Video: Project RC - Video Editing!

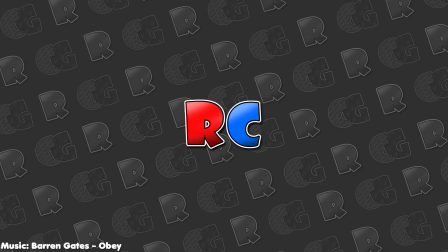Hello everyone and welcome back to another video on Project RC. Last episode we talked about me being a graphic designer.
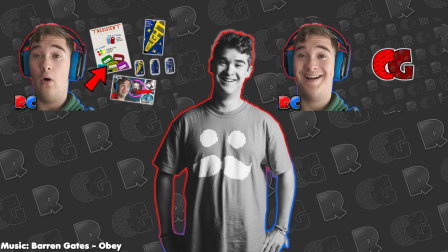As also I've talked about in the first video about my CoGames YouTube career, and with YouTube there comes two main things. Well, of course we also have maintaining the channel, but as a designer you can do two things: making the thumbnails. I've talked about that as well in the last video. And this video we're going to talk about the other thing, video editing. And today I'm going to analyze two main videos, a review and a ranking video on my channel, and summarize the main things I decide to make my video look polished enough.
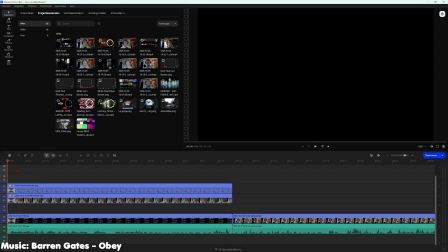And now we are here in Bababyeee Video Editor 2026 version.
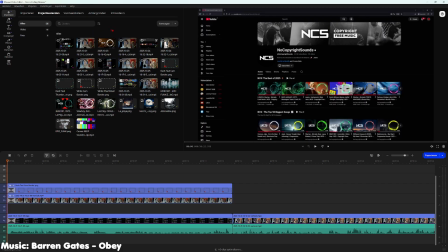I'm right here with the mouse, and we have of course all the projects up here, all my screen recorders and every other file.
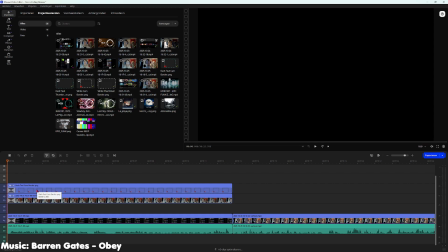And down here is the project itself. We have every file, every video and every audio file. If I click on play, you see the video fade in.
Hello everyone!
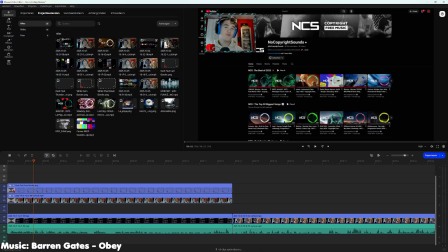And it's pretty clean. I don't really like if the video doesn't do that. There's just something not so clean about it.
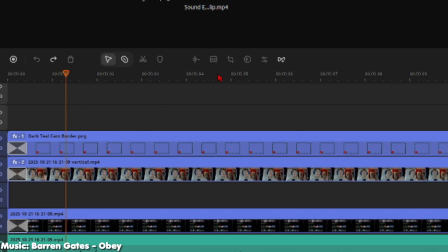But you can also see right there, I have three main images, also three files down here.
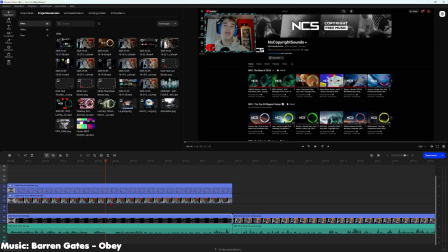We down here have the screen that I record. Up here, the face cam, and above that we have the cam border. I record the screen and my face cam separately so that I can edit it like this.
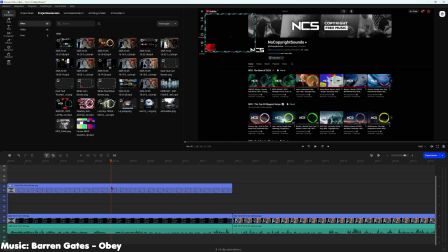So if I don't want a webcam, I could just click on delete and it's gone. We still have the cam border, and I also want to get rid of it, I can.
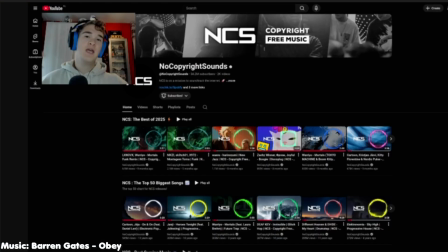But without a cam border, my cam is looking just off. It's placed so randomly and it just feels off.
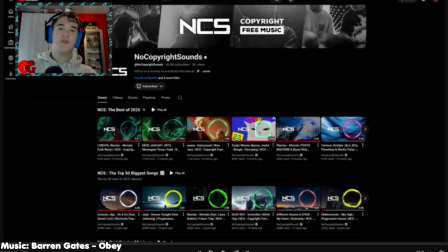If I place down a cam border back, you can clearly see there is a defined border and it just feels a little bit more professional.
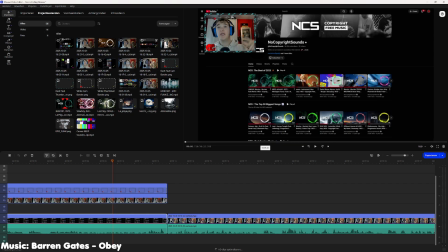There's also a decision to make if I want to be in the corner when I'm talking or up front.
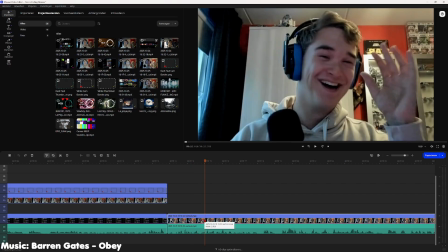Mostly I place myself in front if I am talking about something that is interesting for the viewer to know.
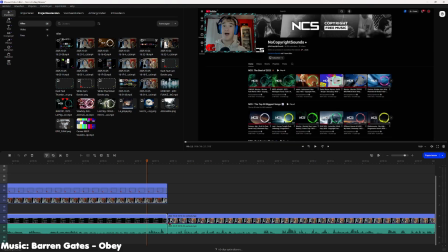So if they skip through the video, they see me here talking here, but if I suddenly taking up the full screen,
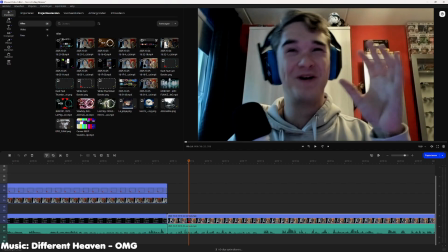they're most likely to stick around and hear what I'm saying.
Remember that?
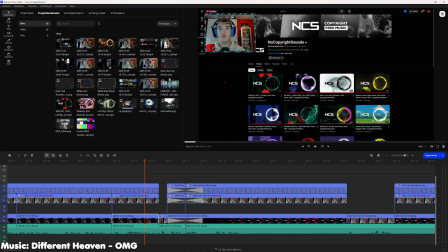Okay, before we begin.
Like that. If we skip a little bit more forwards to the first reaction of a video, well, let's take a look.
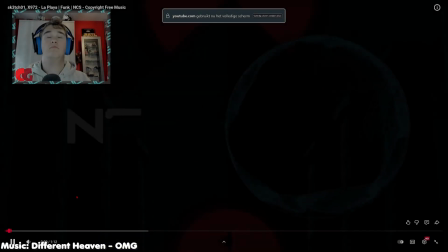Well, let's listen.
Here we go.
There is a clear transition again.
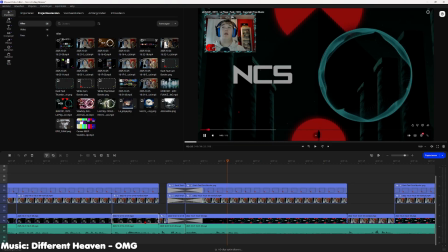I don't like to immediately come into the video. It just feels that you don't pay attention to what you're editing.
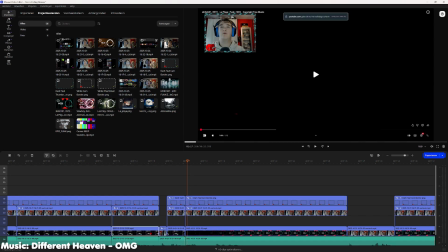If I remove all transitions, well,
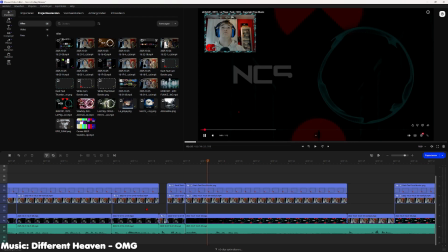it is so suddenly that the viewer doesn't really know when it's starting, and with this, well, let's listen.
Here we go.
The viewer clearly knows when this is starting, and if they just want to pause, they know that they can do it here.
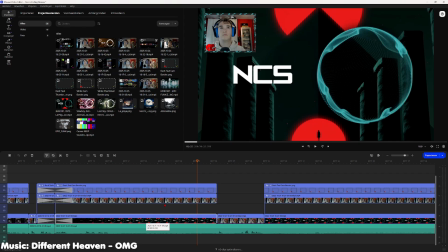Inside the review, I'm just there in the corner again. And look, now that you see the cam border and the NCS circle, if you don't know what NCS is,
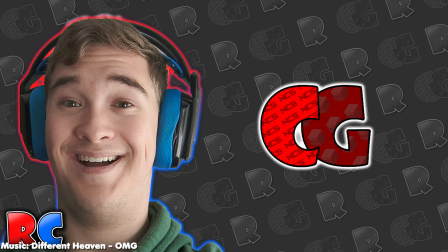well, take a look at video 1 of this channel where I sort of explain it a little bit briefly.
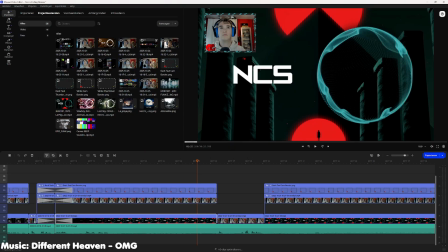But if you look at the cam color right here, it's the same as the NCS circle, making a theme so it's not really busy on the screen, and also making it a little more detailed to the eye. But if I am talking right here at the review and I want to connect with the people, I do it like this.
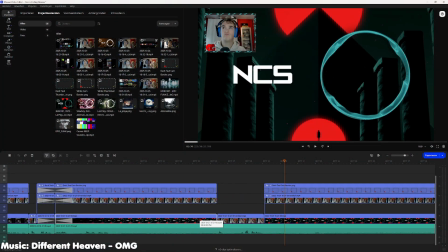Those things again.
I just take up the full screen again, and it happens a few more times as well.
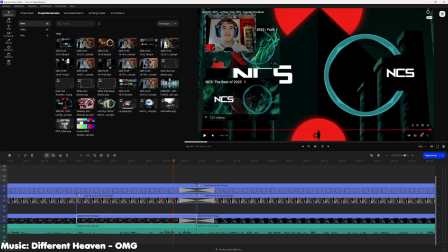And at the end of the song, where I'm done and I'm going to talk about the song as a whole, why not?
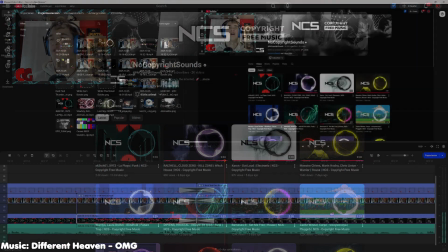Like, why not? What a weak one.
Another transition, and it's just pretty clean.
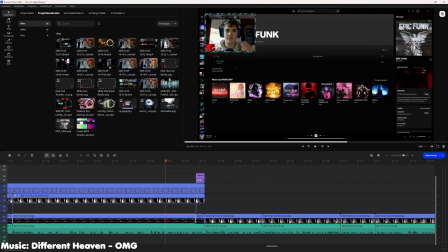And if you take a look at this part of the video right here, we have the screen recorder, the cam recorder and the cam border. But we have a text section right here.